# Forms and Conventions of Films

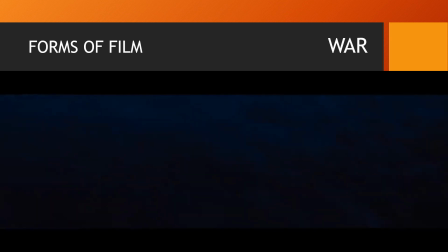489s
Themes explored include combat, survival and escape, camaraderie between soldiers,
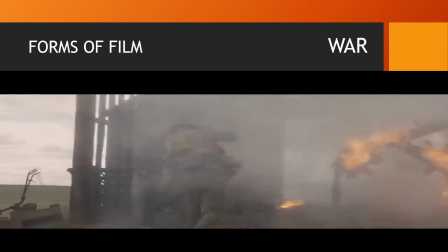496s
sacrifice, the futility and humanity of battle, the effects of war on society, and the moral and human issues raised by war.
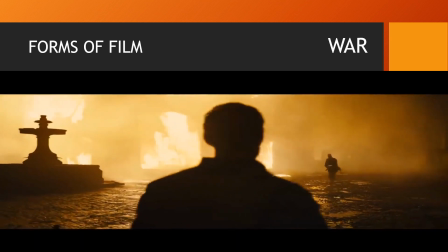505s
This movie clip is from the movie 1917.
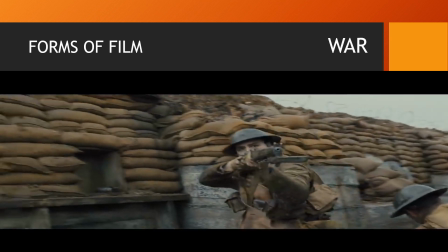508s
It is partially inspired by stories told to Sam Mendes, the director and writer, by his paternal grandfather, Alfred Mendes, about his time serving in World War I.
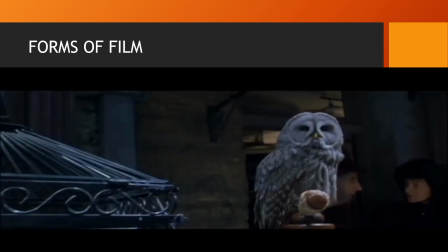Fantasy films are films that belong to the fantasy genre with fantastic themes,
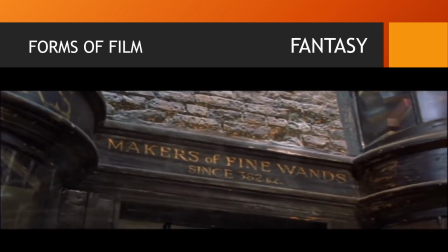534s
usually magic, supernatural events, mythology, folklore, or exotic fantasy worlds.
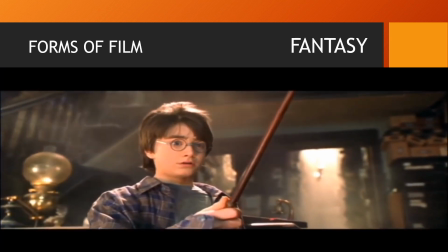541s
The genre is considered a form of speculative fiction
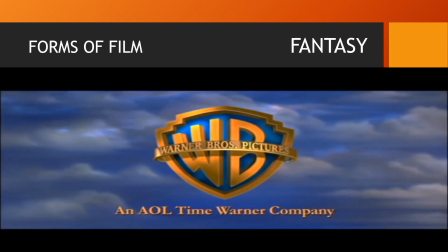545s
alongside science fiction films and horror films, although the genres do overlap.
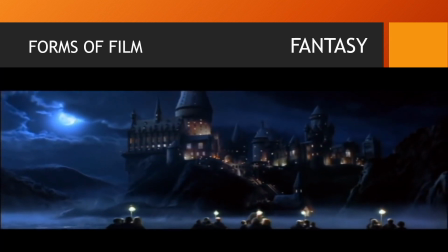553s
Fantasy films often have an element of magic, myth wonder, and the extraordinary.
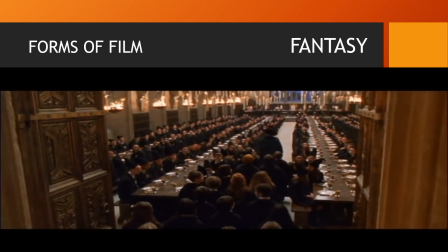558s
This movie clip is from the movie Harry Potter and the Philosopher's Stone,
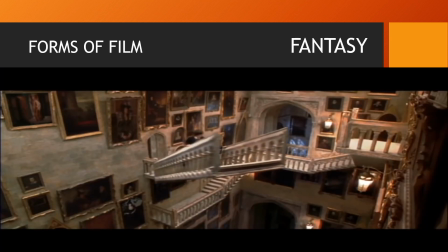563s
released in the United States and India as Harry Potter and the Sorcerer's Stone in 2001.
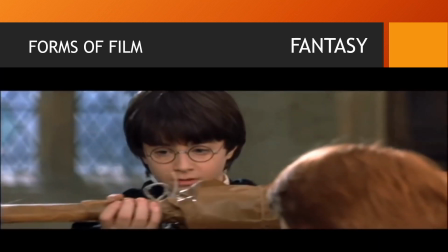570s
The film stars Daniel Radcliffe as Harry Potter, Rupert Grint, and Emma Watson.
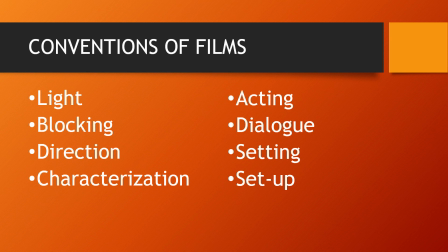To produce a good film, the following conventions are keenly scrutinized: the light, blocking, direction,
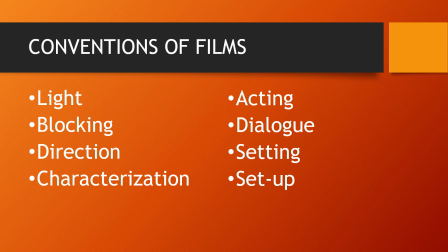594s
characterization, acting, dialogue, setting, and setup.
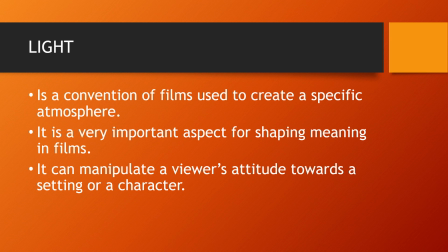602s
The first convention of film is the light. Light is a convention of films used to create a specific atmosphere. It is a very important aspect for shaping meaning in films. It can manipulate a viewer's attitude towards a setting or a character.
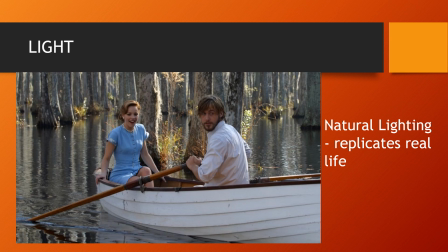622s
In this movie, The Notebook, it used natural lighting. Natural lighting replicates a real life.
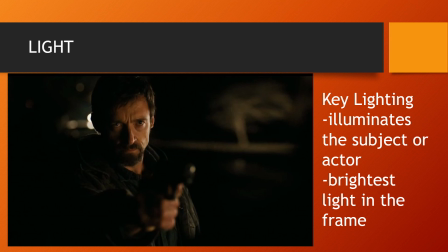633s
This picture is from the movie Prisoners. Key lighting technique is used, which gives a dramatic mood to the scene.
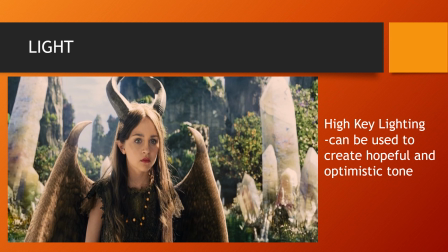644s
The white tones from bright light is used in this particular scene from the movie Maleficent, which create a hopeful and optimistic tone.
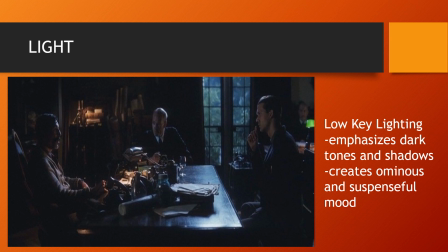657s
Dark tones, black and shadows create ominous and suspenseful mood. This is used in this particular scene from the movie There Will Be Blood.
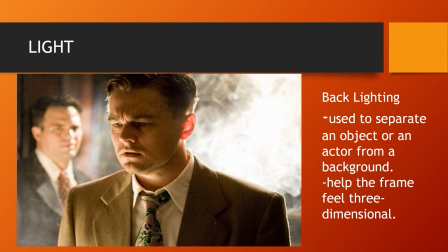670s
Backlight is used in this scene from the movie Shutter Island. Backlight helps the frame feel three-dimensional.
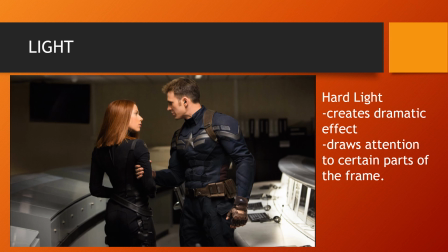679s
Hard light also creates dramatic effect. This is used in this scene from the movie Winter Soldier.
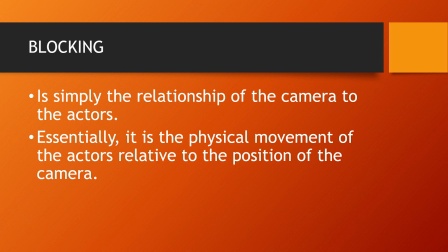691s
Another convention of film is blocking. Blocking is simply the relationship of the camera to the actors. Essentially, it is the physical movement of the actors relative to the position of the camera.
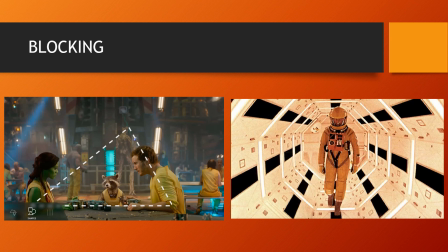708s
Filmmakers take into consideration space, shapes, and lines in blocking a scene.
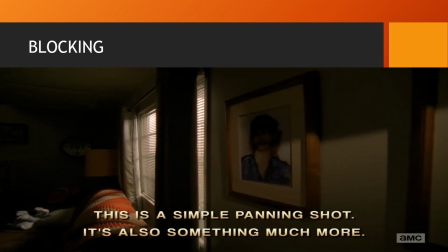716s
Let's watch this video clip from the last episode of Breaking Bad to
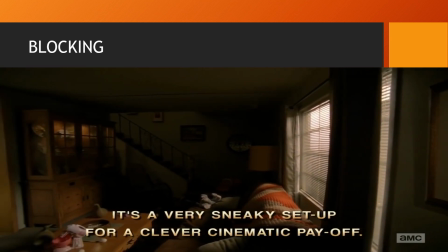721s
see how camera movement amplified the narrative and surprised the audience.
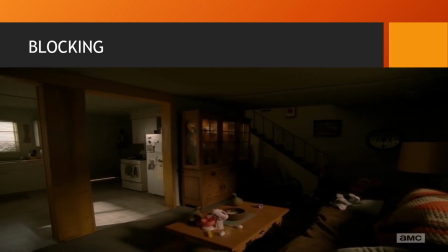726s After the tone. Truce, alright?
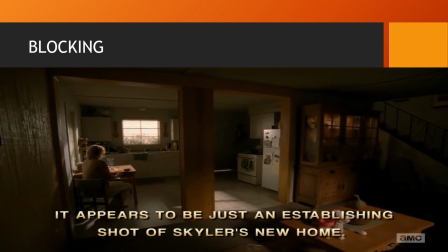731s Skylar, I have news about Walt and you need to hear it immediately, so if you're there, pick up.